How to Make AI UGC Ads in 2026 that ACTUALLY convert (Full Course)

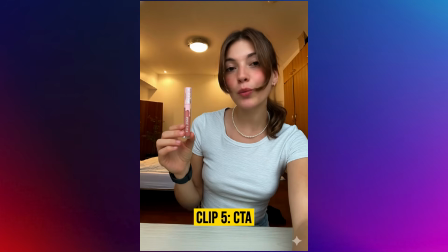504s
And finally, the fifth clip, which is going to be the call to action.
If you want bold lips that stay perfect all day, this is the one.
So now that all the clips are generated, we just need to put them into any editor that you can use. So either Premiere Pro, CapCut, DaVinci Resolve, whatever. I'm using Premiere Pro, but it doesn't really matter, to be honest. And here the rules are pretty simple. You need to have a hook. It needs to be fast-paced, so a lot of cuts. And also, if you want to hide any AI imperfection, use B-roll a lot.
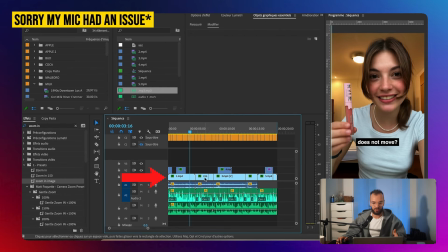530s
So as you can see, guys, this is my final timeline. It's pretty simple. So this is my A-roll that you can see on the first line, and the second line is B-roll that I've used to kind of like hide the AI errors. Then I also added the music in the background, obviously, to make it sound a bit better, and also subtitles because it's gonna end up on social media. So it needs to have some titles.
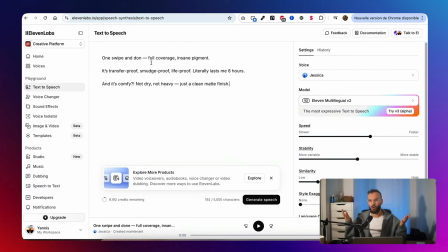545s
Last thing that I've done is that I've used 11 Labs text-to-speech option because it gave me a more human voice and it sounded the same during the whole video, which is important for consistency.
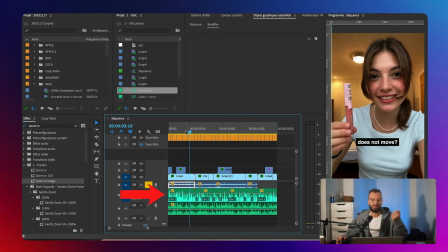554s
To make it even more natural, you can also use some SFX. This is most of the time the sound that you have when you record with your phone, especially UGC content.
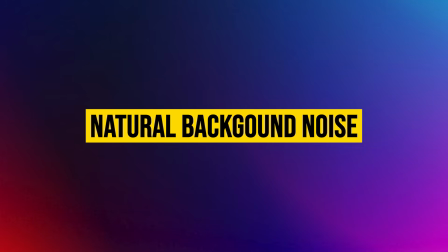560s
So it sounds like this. And the voice is gonna sound like this.
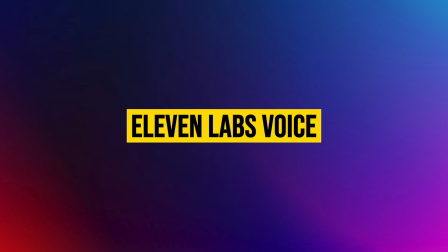566s Why is nobody talking about how Kylie's matte liquid lipstick does not move?
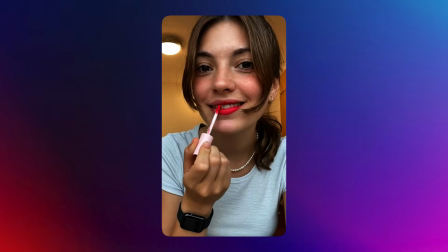570s
And that's it, guys. A full ad created from start to finish using only AI.
Why is nobody talking about how Kylie's matte liquid lipstick does not move?
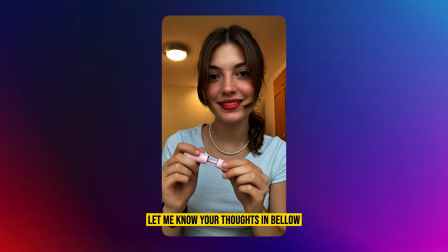579s One swipe and dawn. Full coverage, insane pigment. It's transfer proof, smudge proof, life proof.
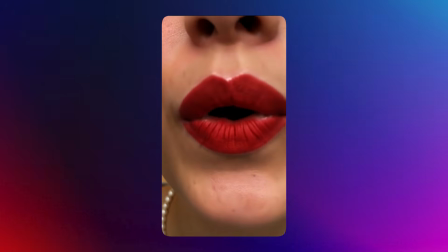585s Literally lasts me 8 hours. And it's comfy, not dry, not heavy, just a clean matte finish.
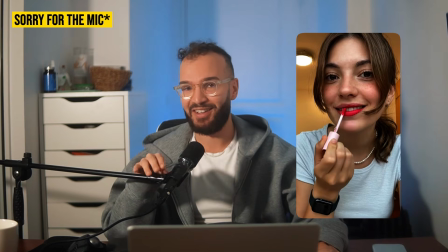592s If you want bold lips that stay perfect all day, this is the one.
Honestly, the results always surprise me because, it's just impressive what we can do right now. Like the realism, the consistency, the motion. And so if you want to try everything I use in this video, the custom GPTs, the tools, the prompts, the Notion,
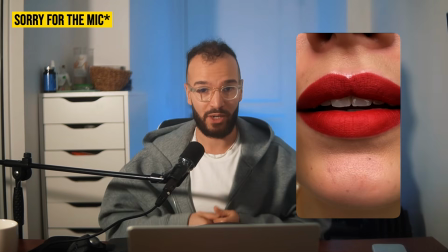607s
the direct link to Spill, everything is going to be in the description below. I've structured everything so that you guys can use it right now. And guys, make sure you subscribe because I'm going to drop a lot of videos like that in the next weeks. Deeper tutorials, new workflows, full breakdowns and strategies for like new AI tools. So if you don't want to miss out, hit the subscribe button and I see you in the next one. Peace out.